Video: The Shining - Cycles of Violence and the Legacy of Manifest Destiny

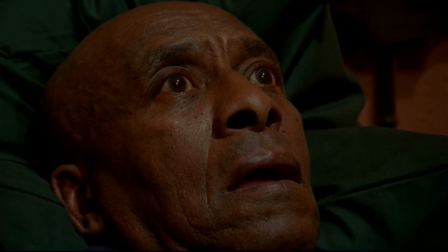982s
This notion is further reinforced with his relevation that his grandmother was also able to shine,
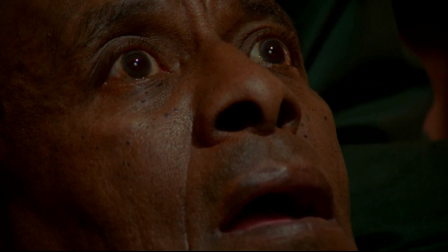988s
calling attention to the generational oppression faced by Black Americans and other non-white groups as a product only furthered by manifest destiny.
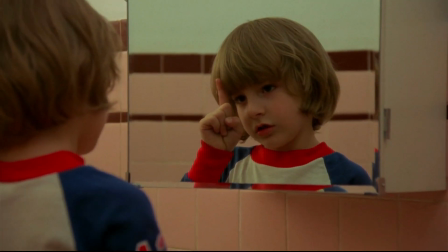997s
But why is Danny's clairvoyance perceived as such a threat to Jack's will of preserving white colonial dominance.
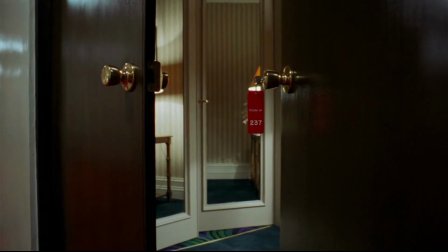1004s
Perhaps this question might be best answered by first considering the main horror of the hotel, room 237.
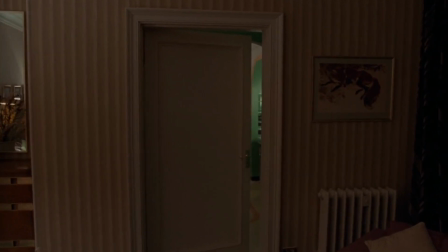1012s
The contents of room 237 are situated at the center of the hotel's and the film's horror.
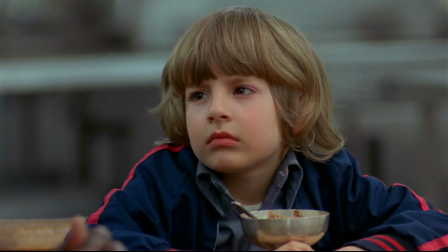1019s
The spectator is cued to understand the room's significance early on with Danny asking Mr. Halloran What about room 237?
You're scared of room 237, ain't you?
A question to which Dick answers defensively.
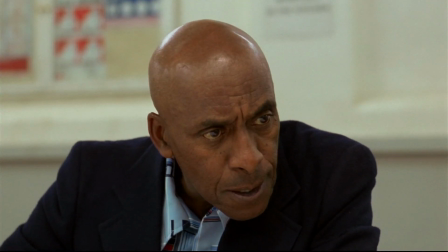1034s There ain't nothing in room 237 but you ain't got no business going in there anyway.
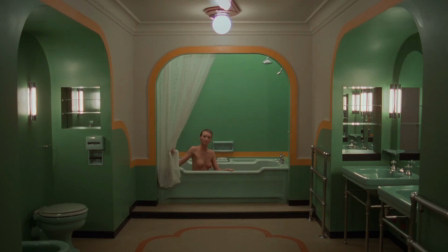1041s
The naked woman occupying room 237 could be read as an extension of the feminine symbol of Columbia representing the promise of liberty,
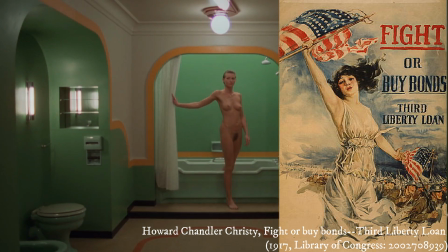1049s
freedom, and vitality offered by Manifest Destiny. Jack is enticed by the woman.
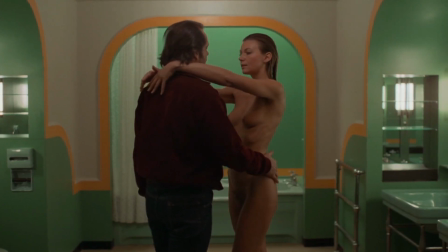1055s
She is a representative of the values of white American colonial supremacy that he is aligned with.
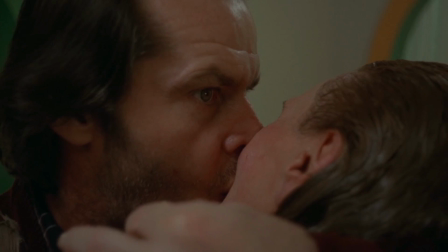1061s
However, this promise is deemed an illusion, visualized by her physical degradation into an old, decrepit body.
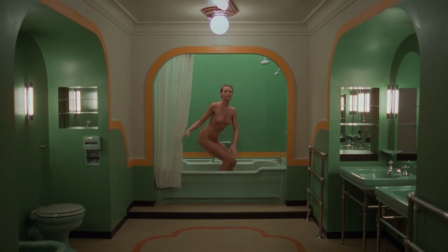1069s
Perhaps the younger version of the woman represents an ideal form, not just of her body, but of the ideas she represents.
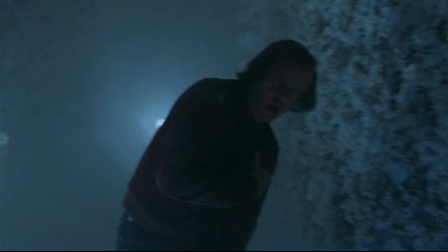1076s
This false illusion of power, the degradation of idealism, is something that Jack is not able to fully realize until it is too late.
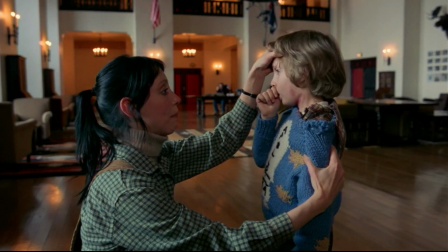1086s
Contrarily, Danny is attacked by the woman, though it is unclear which version of her he saw.
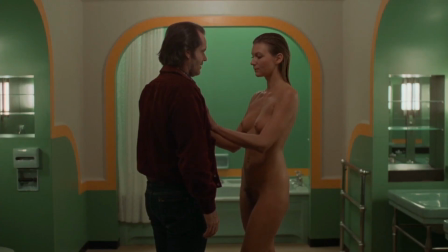1091s
Although it is likely, given his opposition to Jack's will, that she was not able to entice him with her idealizations in the same manner as she did with Jack.
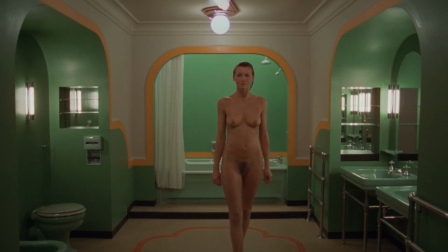1101s
This understanding of the illusion of power, the false promise of manifest destiny, explains Dick's defensiveness at Danny's inquiries about the room.
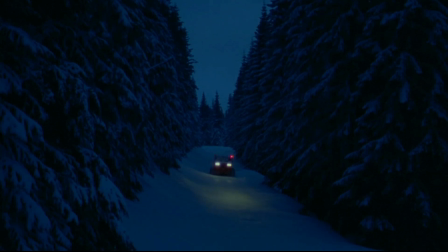1110s
As a black man in America, he likely knows the false promise of liberty, and is attempting to save Danny from it.
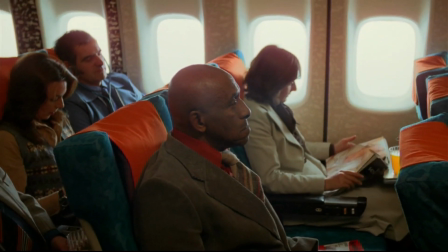1117s
This is reinforced by his decision to come back to the hotel after its true horror is revealed to the young boy.
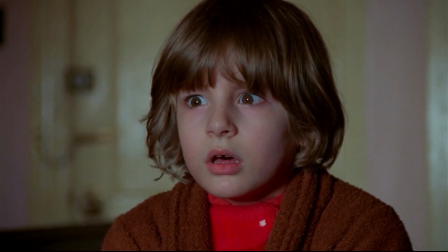1124s
Understanding the core of the hotel as a false promise of liberty ties into the common reading of the
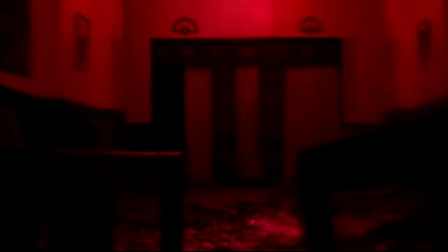1129s
hotel's blood-gushing elevator as a representative of the native blood on which the hotel,
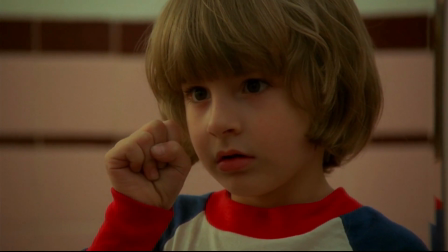1134s
like America, was built. This vision so happens to be the first image Danny receives of the hotel from his shine,
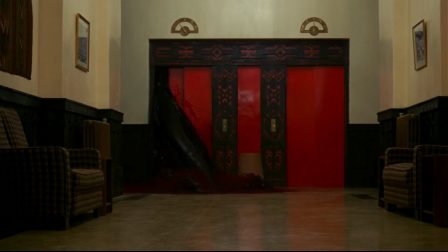1141s
immediately associating the hotel and Danny's placement within it along these bounds.
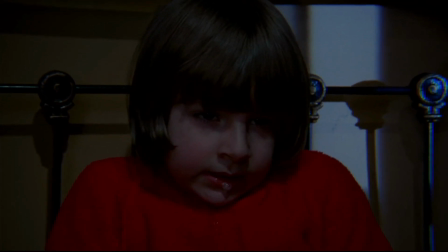1147s
Danny's visions of the future provide him insight as to the hidden horrors of the hotel before he has a chance to experience them firsthand.
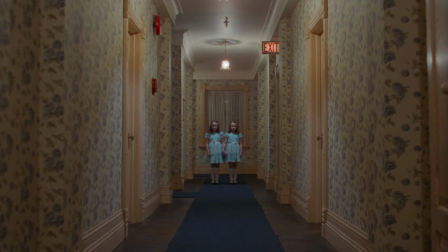1155s
They communicate to him explicit visions, more specifically dangers, that will occur in the future.
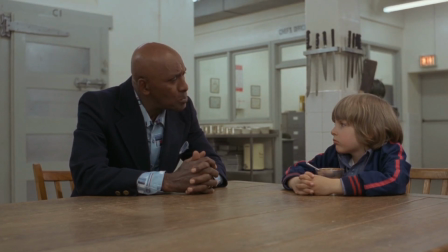1161s
This conjunction between Shining and Danger is expressed visually as Danny and Dick talk about their powers. Notice the framing of the knives above Danny, anticipating the violent dangers he faces later in the film, particularly that from his father.
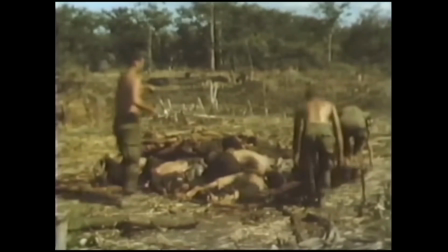1175s
Like the younger generation who watched the old-fated will of their fathers occur in Vietnam, Danny is able to see and comprehend his fate.
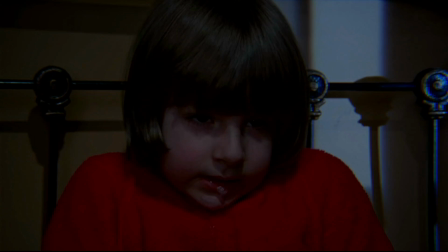1184s
His personal manifest destiny, so to speak.
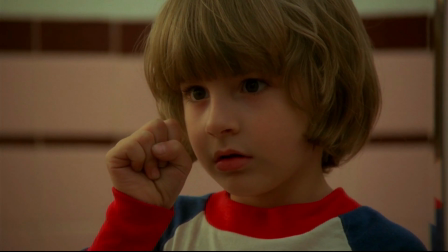1187s
He has the power to usurp his fate, usurp the cycle of violence, and by extension, the foundations of American colonial expansionism.
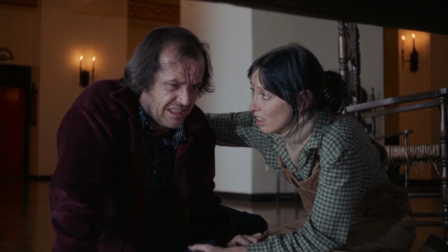1197s
Jack too has a moment of clairvoyance.
I dreamed that I killed you with Danny.
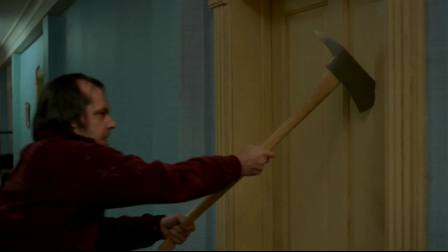1204s
Unlike Danny, however, Jack eventually embraces this destiny, and attempts to fulfill it for the sake of the hotel.
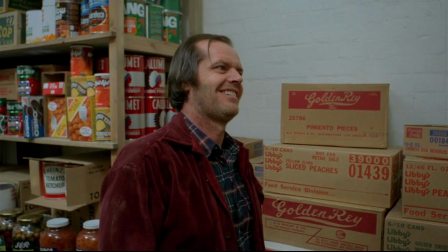1212s
Jack's dedication to violence prescribed by Grady is reinforced in their second encounter.
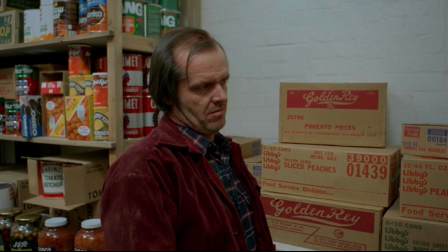1217s Just give me one more chance to prove it, Mr. Grady. That's all I ask.
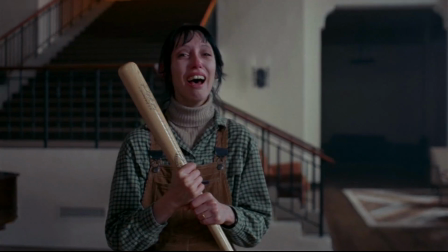1225s
He promises Grady to fulfill his duty, solidifying his commitment to the preservation,
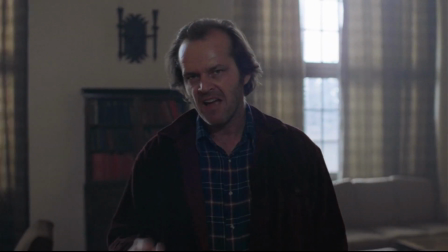1230s
the cycle of violence, and thus, foundations of American expansionism.
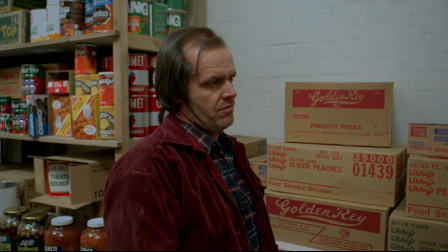1234s There's nothing I look forward to with greater pleasure, Mr. Grady. You give your word on that deal, Mr. Torrance. I give you my word.
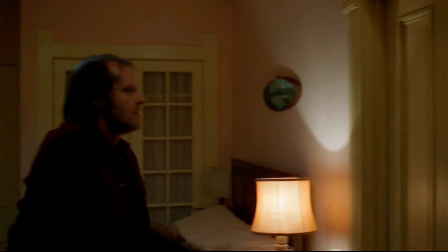1248s
Like the Donner Party, Jack seeks to sacrifice the blood and flesh of his family in the greater pursuit of his will.
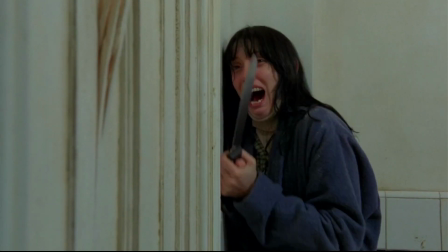1256s
In the same manner that cannibalism is understood to have contributed to the survival of the Donner Party, given the group's legacy as a North Star for other settlers,
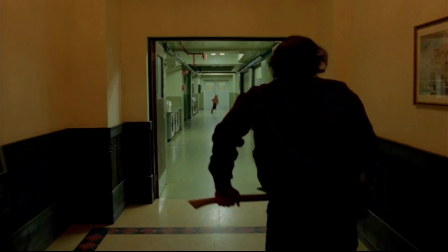1264s
then cannibalism can be understood to fuel the body of westward migration for the American spirit,
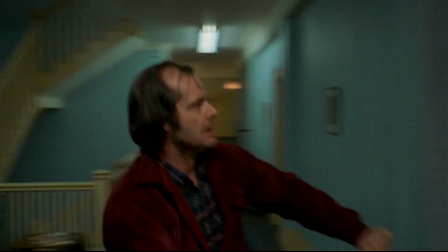1270s
in which the nation gorges on itself in order to advance in its pursuit of land and power.
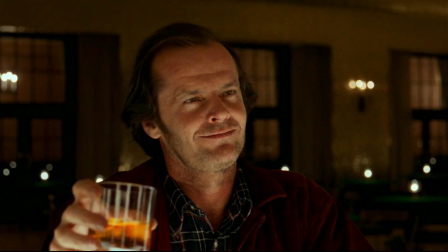1277s
Jack refers to the hotel as a wagon.
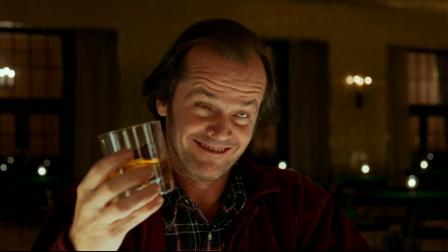1281s Here's to five miserable months on the wagon and all the irreparable harm that it's caused me.
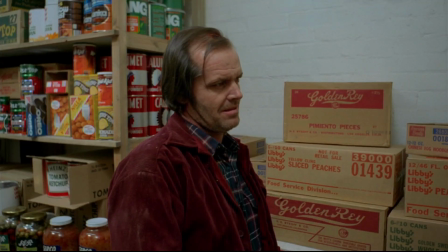1289s
Thus equating to a certain degree his missions to that of the Donners and other westward-bound settlers.
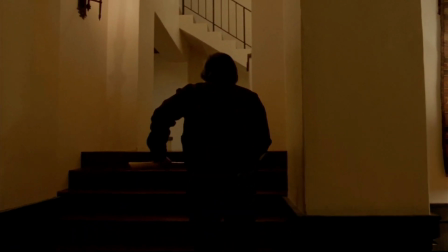1296s
His desire to murder Wendy and Jack, then, is an attempt to fuel the body of the ideals on which American expansionism lies,
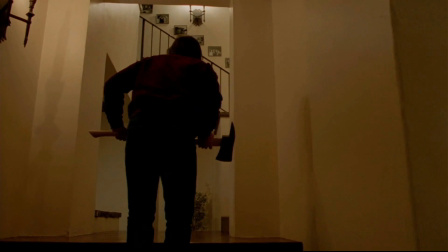1305s
thus reinforcing the power of white colonial supremacy.
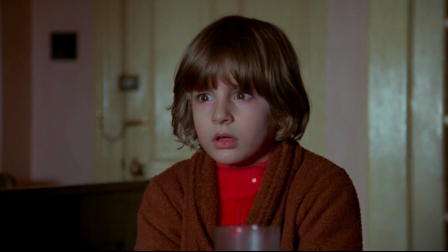1309s
Danny's ability to shine allows him to disrupt Jack's will by communicating with
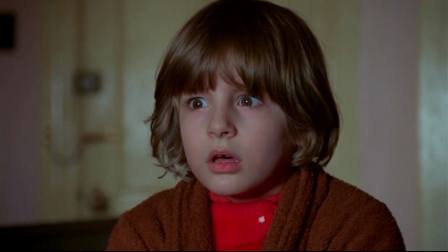1314s
Dick in an attempt to stop the cycle of violence preserved by Jack and Grady before him.
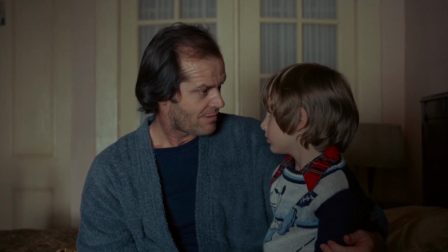1320s
Jack seeks to continue the cycle of violence, no longer by priming Danny to take its mantle, but by placing Danny as its victim.
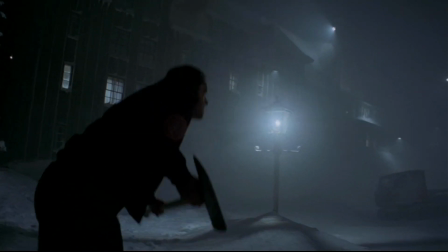1329s
Correcting Danny and the disruption to the dominant ideology slash societal
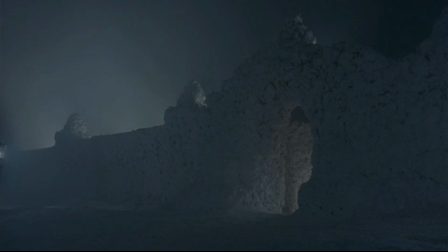1333s
norms that he represents involves removing him from the picture entirely.
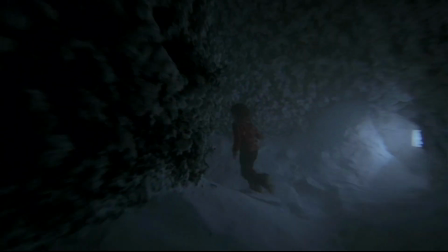1339s
As Jack chases Danny into the maze, another construct of Jack's control,
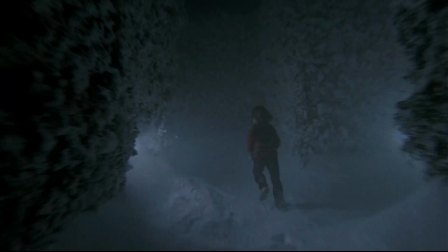1344s
the film maintains the character's differing relationships to the camera, with Danny,
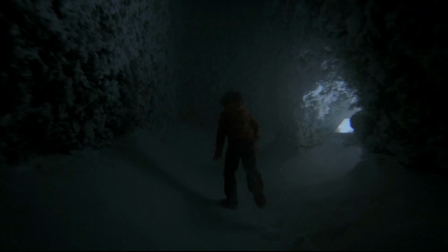1349s
and by extension the viewer, running from the camera, unable to fully see what lies around each corner.
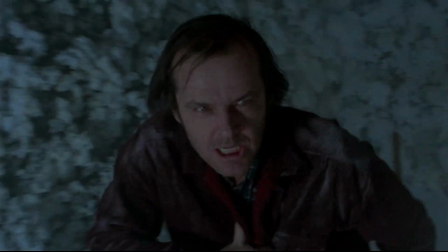1355s
Jack, by comparison, moves towards the camera. When read in terms of the generational gap,
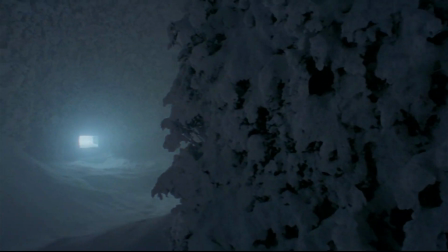1361s
the film's climax represents the older generation's pursuit of the younger generation as a means to assert dominant ideological values.
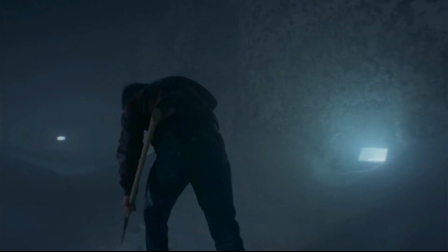1370s
As Bill Blakemore writes, The maze represents, quote,
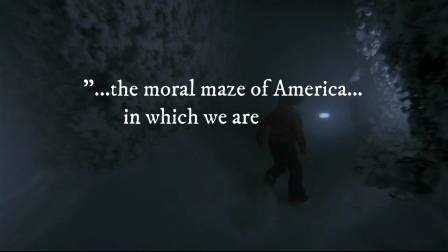1374s
the moral maze of America, in which we are chased by the sins of our fathers.
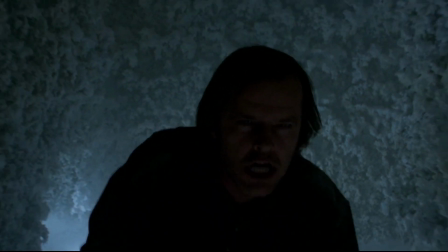1380s
Originally pursued to preserve the dominant ideology of American expansionism, as fathers pursued their sons to join Vietnam,
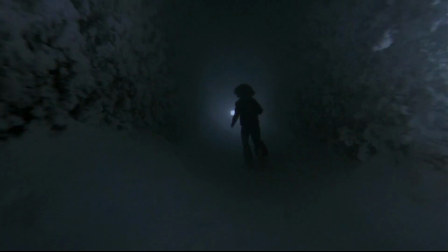1388s
Danny is now pursued as a threat to its survival. Danny runs away from the ideology that his father represents.
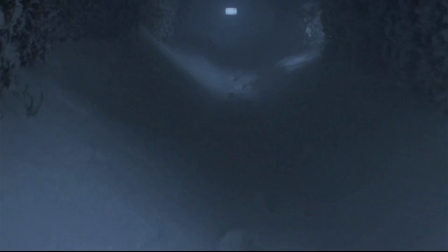1395s
His footsteps produce tracks in the snow for the older generation to follow and hunt, landmarks that will surely lead to his demise as foretold by his visions.
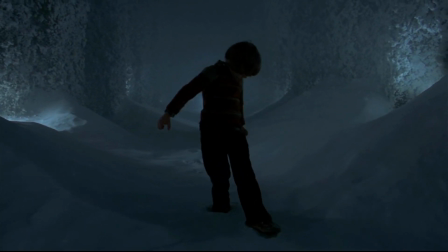1405s
Danny traces his steps backwards, signifying a shift in his mindset. As the filmmakers from Room 237 interpret,
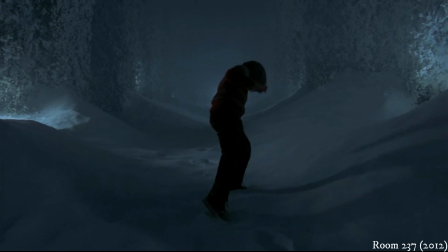1413s
Kubrick shows us how you escape from the nightmare of the past by retracing your steps, as Danny does in that last line, which means acknowledging what happened or learning about the past,
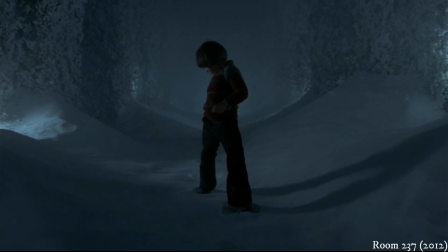1422s
and then getting out. Only if you are going to be able to shine and see what the patterns are so you know how to get away from them and avoid them.
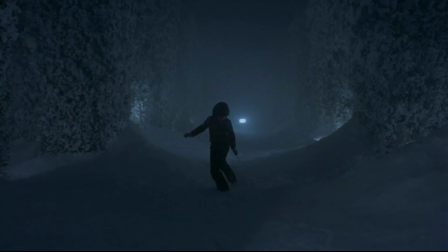1429s
By backtracking in the snow,
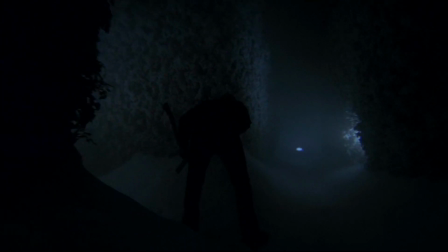1431s
Danny vehemently evades the pursuit of the older generation towards a future slash promise of bloodshed brought about by colonial expansion,
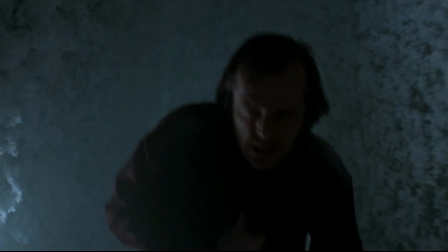1439s
and the attempts of the previous generation to instill its values into the younger.
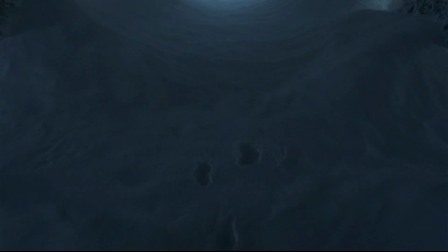1443s
He usurps his ill-fated destiny, thus usurping the cycle of violence that Jack threatens him with.
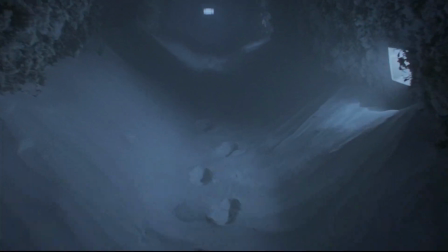1450s
Danny's rejection of the cycle is made visually apparent in the flip of the camera angle.
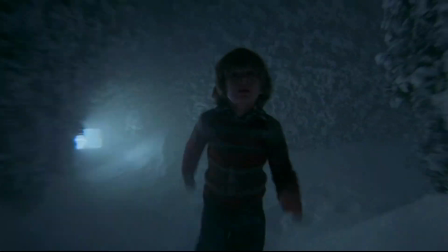1454s
As he runs out of the maze, he runs towards the camera, whereas Jack is primarily framed from behind.
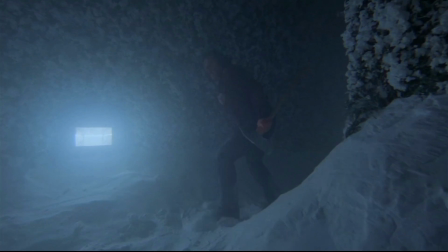1461s
He now actively controls his destiny,
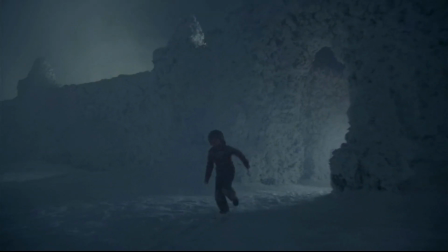1463s
no longer bound by the whims or ideologies of the previous generation, which allows him to escape the maze and the confines of the hotel in general.